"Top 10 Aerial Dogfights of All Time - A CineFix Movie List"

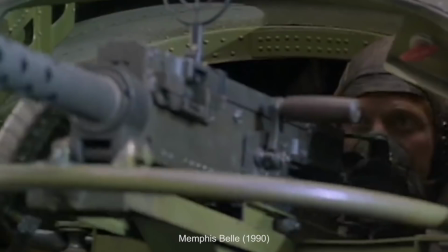4:19 The dogfighting sequences of the Battle of Britain and Memphis Belle both offer reverse perspectives on fighters attempting to interdict an attack run.
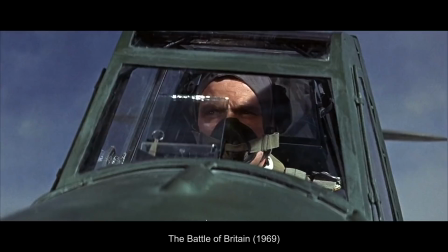4:27 Memphis Belle put us inside an unescorted American B-17 bomber under attack,
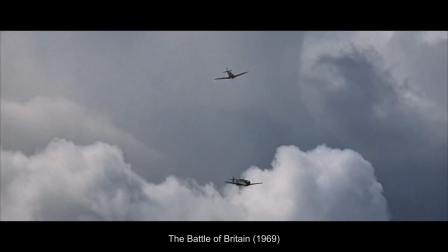4:32 while the Battle of Britain instead located us inside the cockpits of the intercepting Spitfires. Both films focus on cooperation in aerial combat, but in two very different ways.
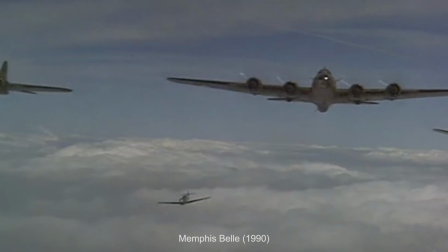4:42 And while Memphis Bell's air battles are deeply rewarding in the intership coordination,
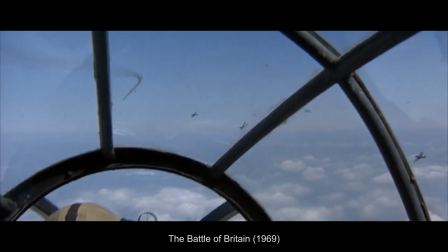4:46 Battle of Britain's final battle, with no dialogue or sound effects but for the roaring classical score, is one of cinema's all-time best.
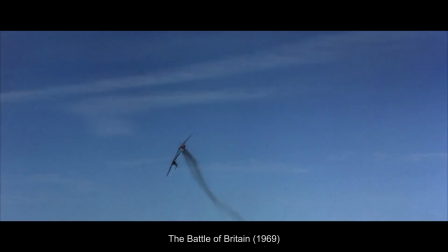4:53 Battle of Britain's camera swoops and soars like its heroes, each in their own aerial Corvette, meticulously restored for the shooting of the film.
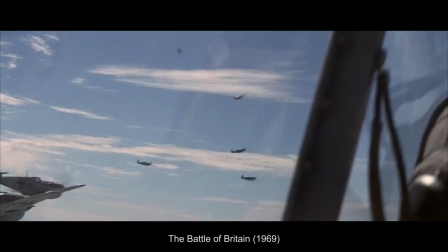5:01 Nimbly jockeying for guns on position,
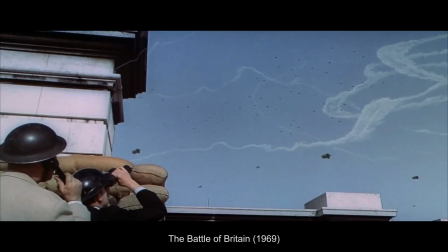5:04 theirs is a world of agile hit and runs and desperately fragile vulnerability to often a single well-placed counterattack.
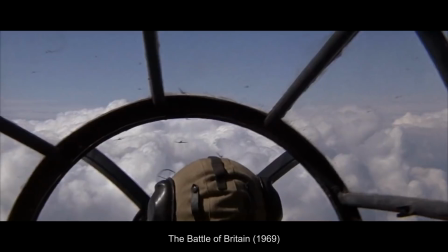5:11 But it is the music's placement at the forefront of the sequence that tells the dramatic story
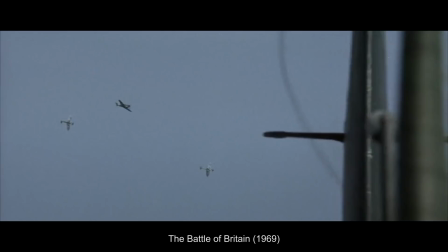5:16 of the aerial carnage better than any explanatory dialogue or intertitle ever could.
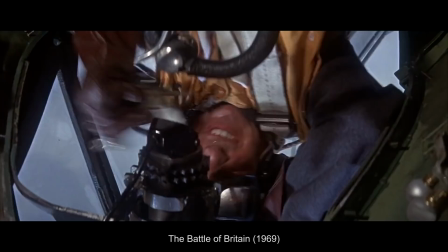5:21 Much like ballet, the drama is rendered clearest through music. It is a rare dogfight that is both poetic and climactic,
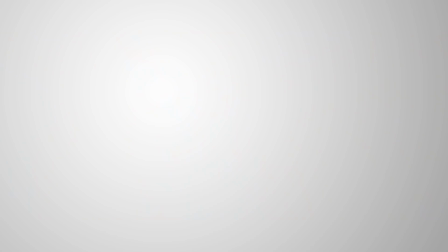5:29 but the Battle of Britain pulls it off and then some, which is why it belongs on any list of the all-time greats.
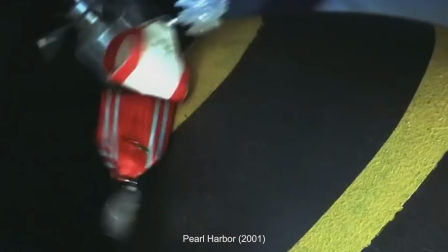5:37 While the Battle of Britain was raging in Europe, an entirely different set of battles colored the skies in the Pacific Theater, and Hollywood made the movies to match.
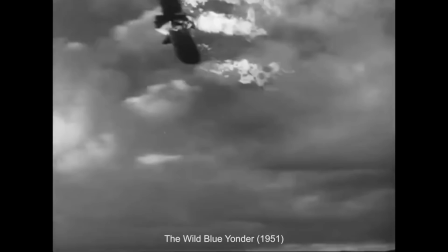5:45 There aren't quite as many entrants here. The kinetic but silly Pearl Harbor has dogfights over both oceans.
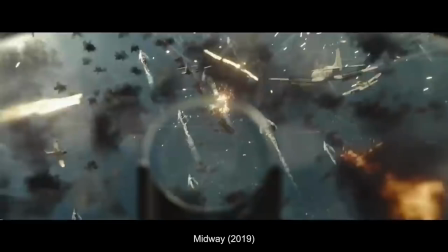5:51 Wild Blue Yonder and Unbroken both have great bomber-centric moments, as does Howard Hawks' Air Force.
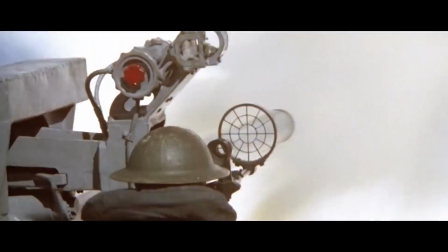5:57 While both versions of Midway have worthy plane v ship action, but there is one Pacific theater film that stands out way above the rest.
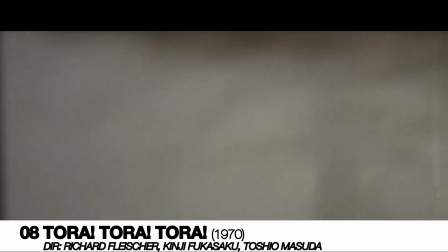6:05 And that's been the case for many years running. Our pick once again, Tora, Tora, Tora.
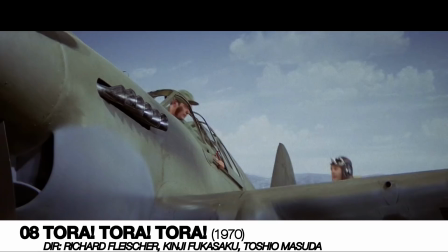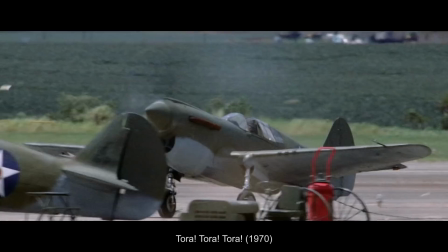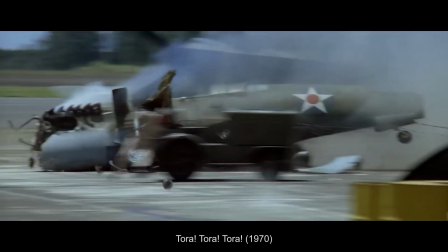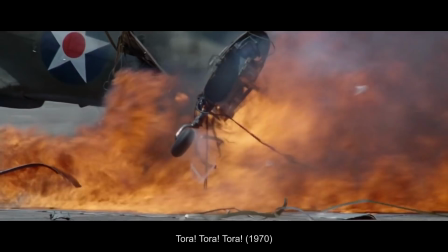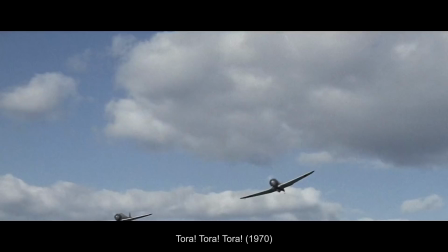6:32 Telling the two-sided story of the attack on Pearl Harbor, Tora, Tora,
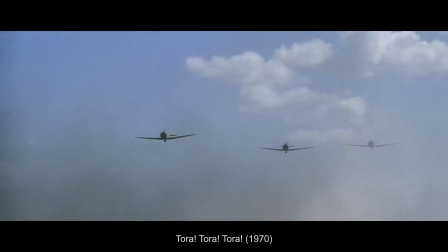6:36 Tora is a rare American-Japanese co-production where the film's opposing perspectives are shot by the filmmakers from each respective country,
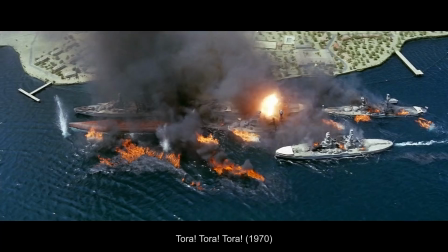6:43 including an uncredited Akira Kurosawa who left the project early into filming because what about this movie sounds like it makes any sense for Akira Kurosawa to direct it.
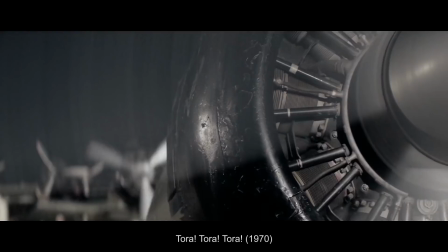6:53 And even before we arrive at the film's primary dogfight, the craft is absolutely stunning.
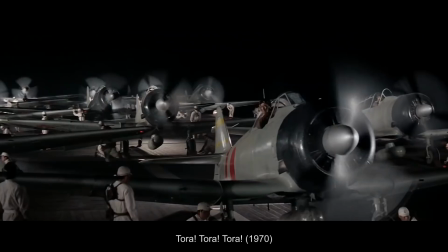6:58 Combining enormous efforts in historical restoration, unusually good visual effects for the era, and stunningly accurate model making, the film is a true epic.
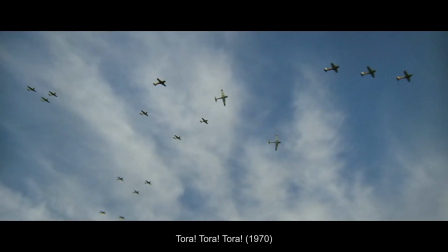7:07 But eventually, the Americans get a few planes up, and the film extends its significant craft into aerial combat,
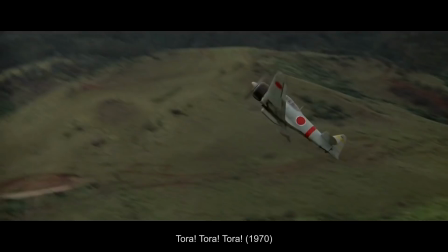7:13 maneuvering, exploding, plunging and plummeting through the clouds over Hawaii, and inspiring Michael Bay to say,
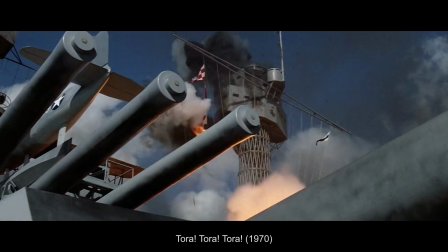7:19 wouldn't this all look great if it were much shakier? Maybe not, but Tora Tora Tora is amazing, and still well worth the watch.
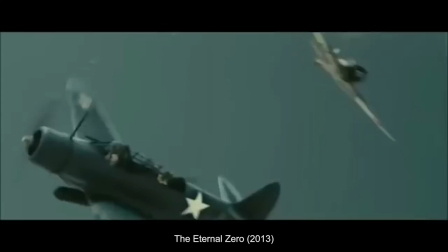7:31 Of course, there's more to dogfighting than just the American allied perspective. Foreign films have long given us the view from the other cockpit, too.
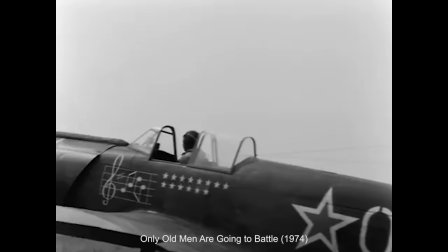7:38 From Germany, dogfights in films like The Crew of the Dora and especially The Star of Africa are worth watching, albeit certainly lower budget.
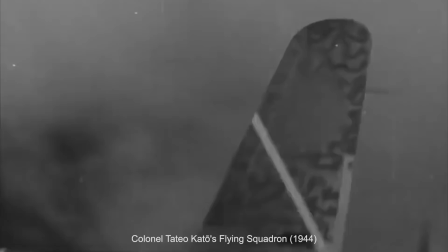7:45 From Russia, we love the wildly kinetic montage of the dogfights in Only Old Men Are Going to Battle. From Japan, Colonel Tateo Kato's Flying Squadron and, for those we love,
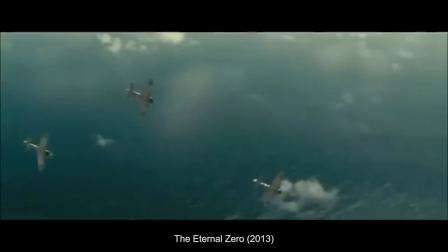7:55 both have some scenes worth seeing, topped by The Eternal Zero, which we picked on our last iteration of this list.
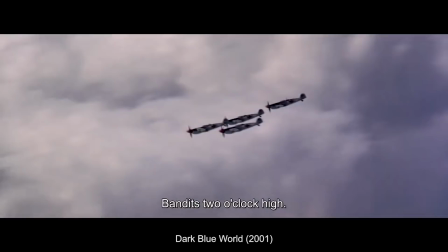8:01 However, this time, it's a lesser known Czech film called The Dark Blue World, whose dogfights we think just can't be beat.
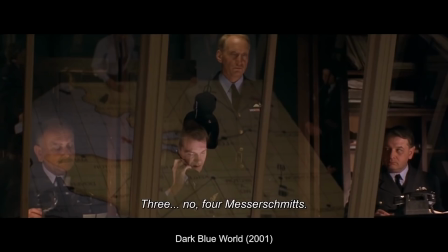8:10 It's two o'clock high. We have company, sir. How many? Three.
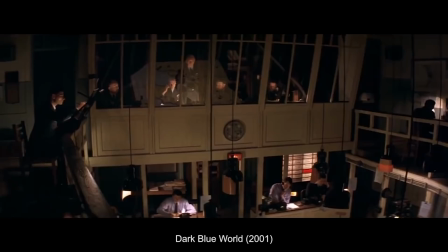8:15 No, four messaged bits.
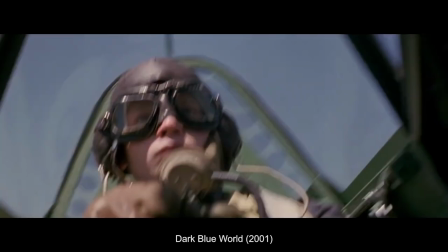8:32 Dark Blue World tells the story of disbanded Czechoslovakian pilots escaped after their the country's surrender to Germany,
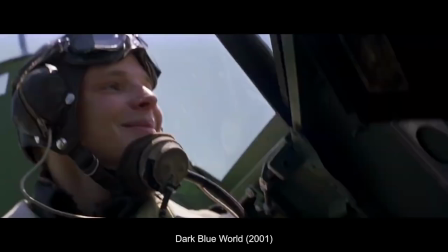8:39 who joined and flew with the British Royal Air Force. All of the film's flight sequences are excellently done, brief and sparring, but always for maximum narrative impact.
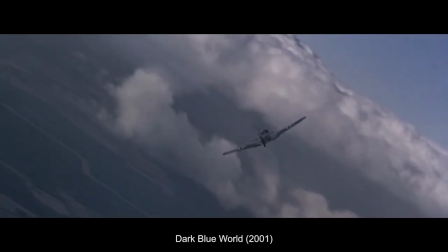8:48 But it is a mid-film escort mission protecting a bomber with an engine out from four attacking Messerschmitts that is the film's action highlight.
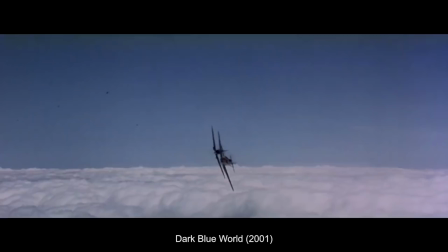8:56 Perfectly integrating individual character arts into the overall tactics of the scene,
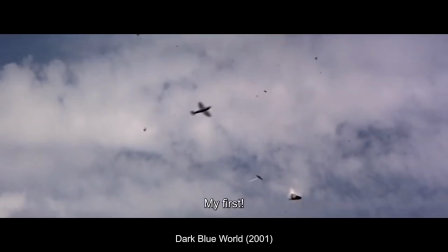9:01 the encounter balances growing camaraderie with continuing communication struggles to to deliver a victory that feels genuinely hard won.
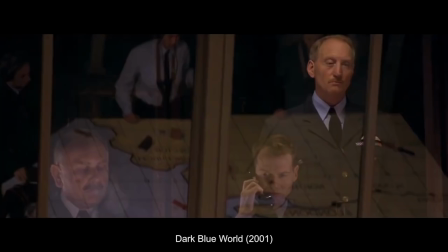9:08 The tension added by intercutting with an anxious control room is a welcome addition,
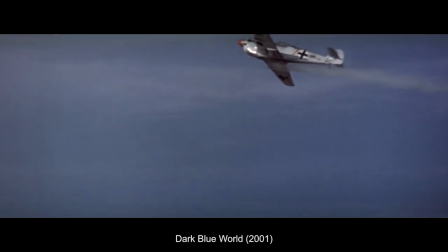9:13 while the combat itself deftly balances visual effect flourishes atop mostly real
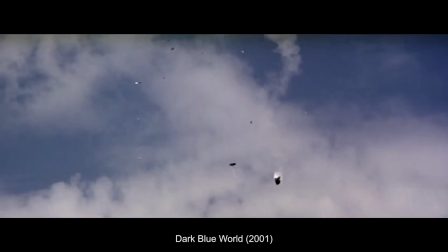9:18 and completely fantastic fighter footage to create a gripping piece of cinema.
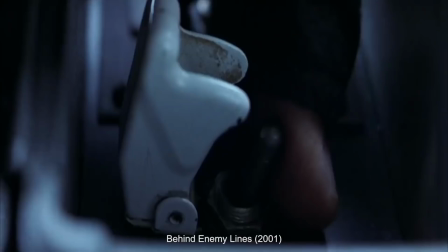9:26 While not technically dogfights themselves,
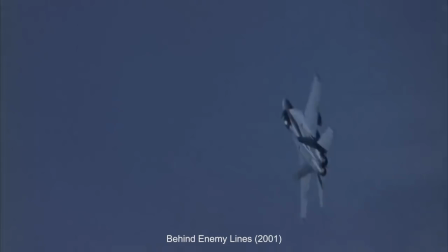9:28 action sequences built around air-to-ground sortes trade in such a similar type of viewing pleasure that it would be crazy not to include any on our list.
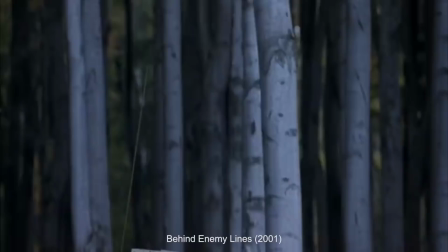9:37 Sure, they're not air-to-air, but they scratch the same itch.
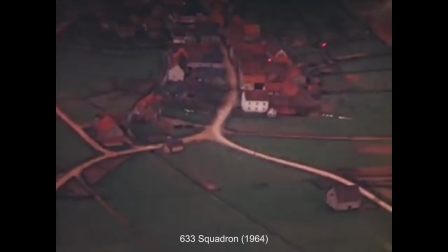9:40 Behind Enemy Lines opens with a slightly unrealistic but highly tense duel between a Super Hornet and Sam Sight.
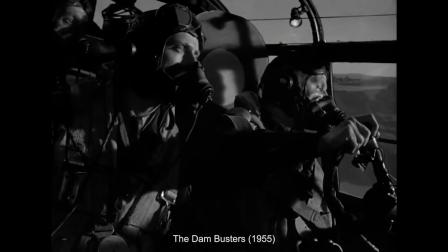9:47 633 Squadron sees an intrepid bombing run on a ferociously defended rocket fuel factory.
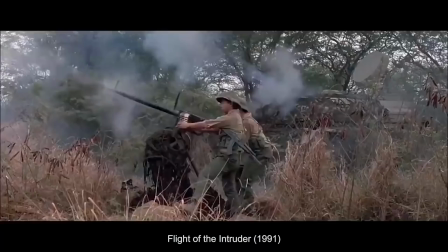9:53 While the Dam Bursters, well, you'll never guess what they do. We Were Soldiers sees Vietnam-era close air support gone wrong.
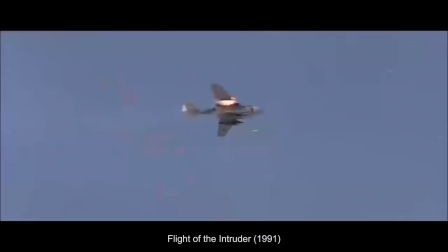9:59 Flight of the Intruder pits an A6 against an AA battery in epic over-the-top fashion.
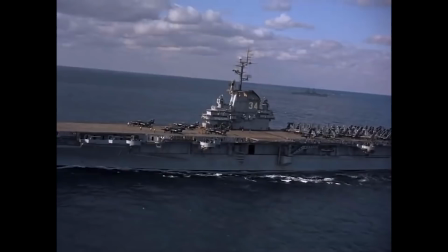10:04 However, for us, the all-time greatest air-to-ground sequence has to be the enormous Korean War attack run in the bridges at Toko-ri.
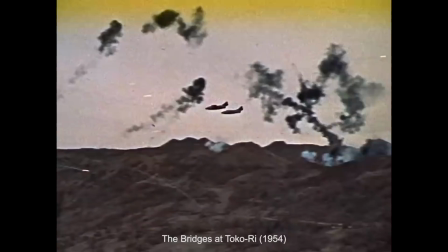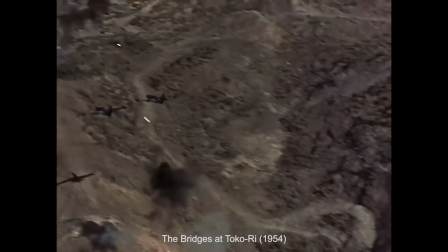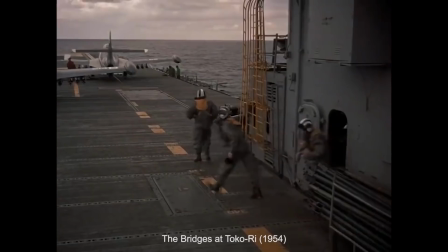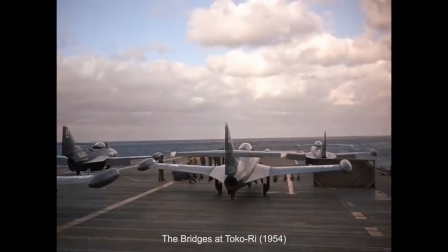10:32 After a massive build-up to the third act set-piece,
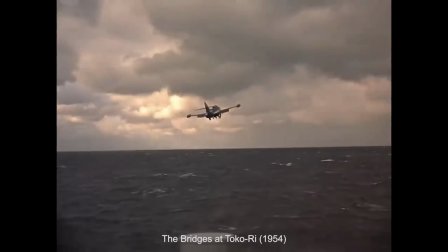10:34 characters and audiences alike have been set up to brace themselves for a soberingly dangerous attack run on a series of impenetrably defended bridges.
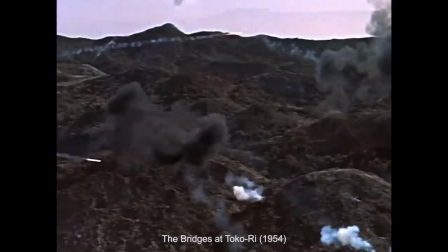10:42 Expectations are high and it's hard to imagine an aerial sequence shot with the technology of the 50s to deliver on the promise.
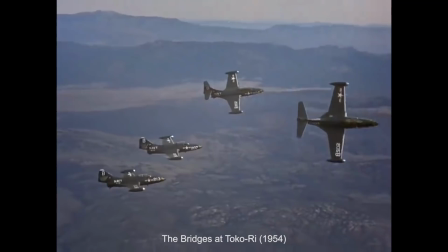10:49 And then the bombing run starts. A squadron of 12 Grumman Panthers make their attack runs while supported by another squadron's seed.
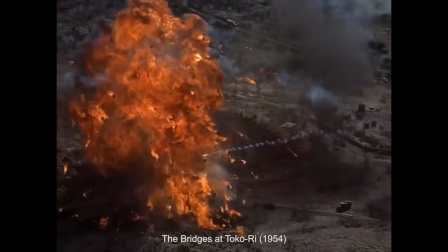10:57 Each run is beyond perilous, shot primarily in stunning POV through clouds, practical pyrotechnics that are way too close for comfort.
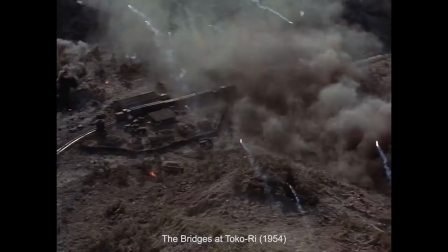11:05 And while it all looks astonishingly real, much of the sequence is actually model work.
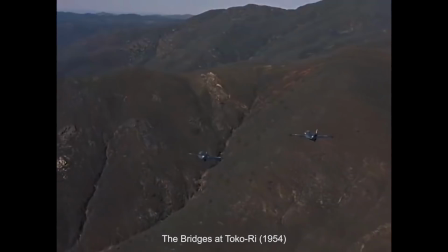11:09 Built on a 200-foot-long set at 1 12th scale, with model panthers pulled on wires, shot from an actual helicopter,
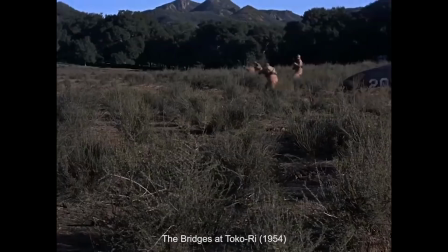11:16 the model work is almost indistinguishable from the aerial footage, an achievement that won the film a special effects Oscar.
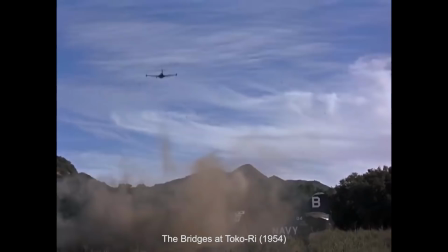11:23 It is all tied together by a fantastically immersive sound mix for a ground-attack experience that is sending us the closest thing to actually being there.
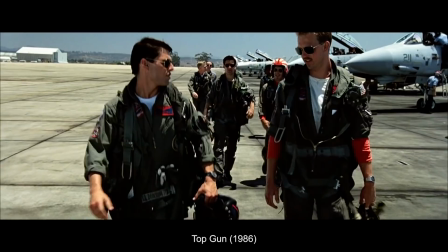11:34 Next up, we're turning back to dogfighting in the Cold War. And I know, I know, there's a pretty obvious pick here.
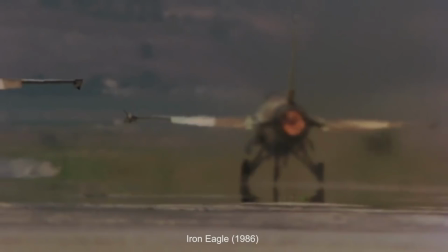11:40 But full disclosure, we're not going to make it. As much as we love the movie Top Gun, and we really, really love it, it's just too obvious. So what can we pick instead?
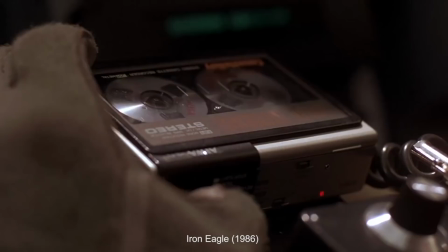11:50 Maybe tagging one of the equally silly dogfights from Iron Eagle would make all three of you who religiously prefer it to Top Gun extremely satisfied.
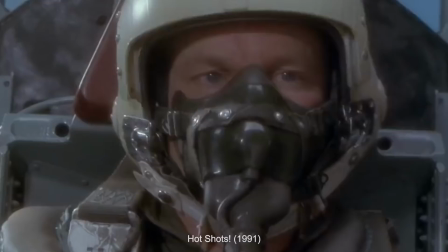11:57 Or maybe the purposefully absurd aerial tactics of Hot Shots. We do adore Hot Shots.
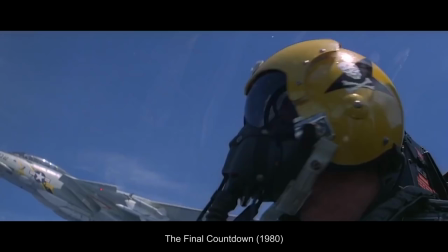12:03 Honestly, the Final Countdown's one mini dogfight might even be the best of the bunch. It's certainly some of the best looking footage of the Tomcat there is out there.
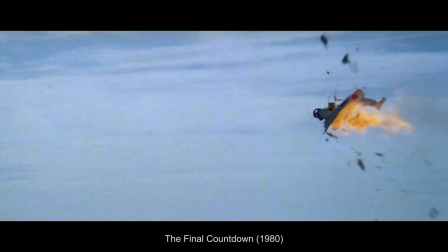12:11 But with only one World War II era Zeros as opponents, it's over just as soon as it starts.
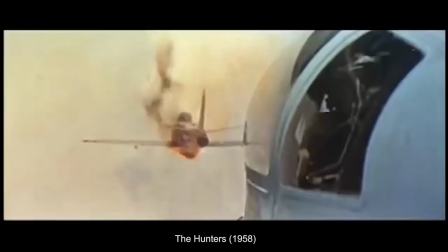12:17 We could look to another early Korean War film, the little known and much underappreciated Hunters.
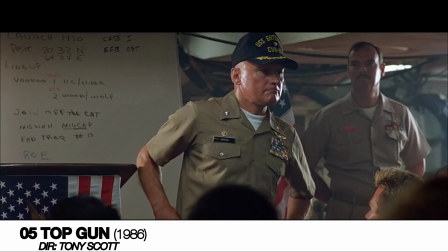12:22 However, god damn it, we just can't do it. Obvious or no, we're picking the final dogfight from Top Gun after all.
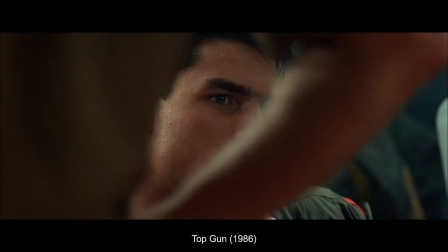12:28 Rescue operation is to begin within the hour. your mission is to give air support to that rescue.
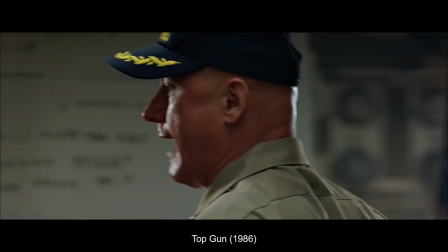12:34 There are MiGs in the area and tensions are high. If you witness a hostile act, you will return fire.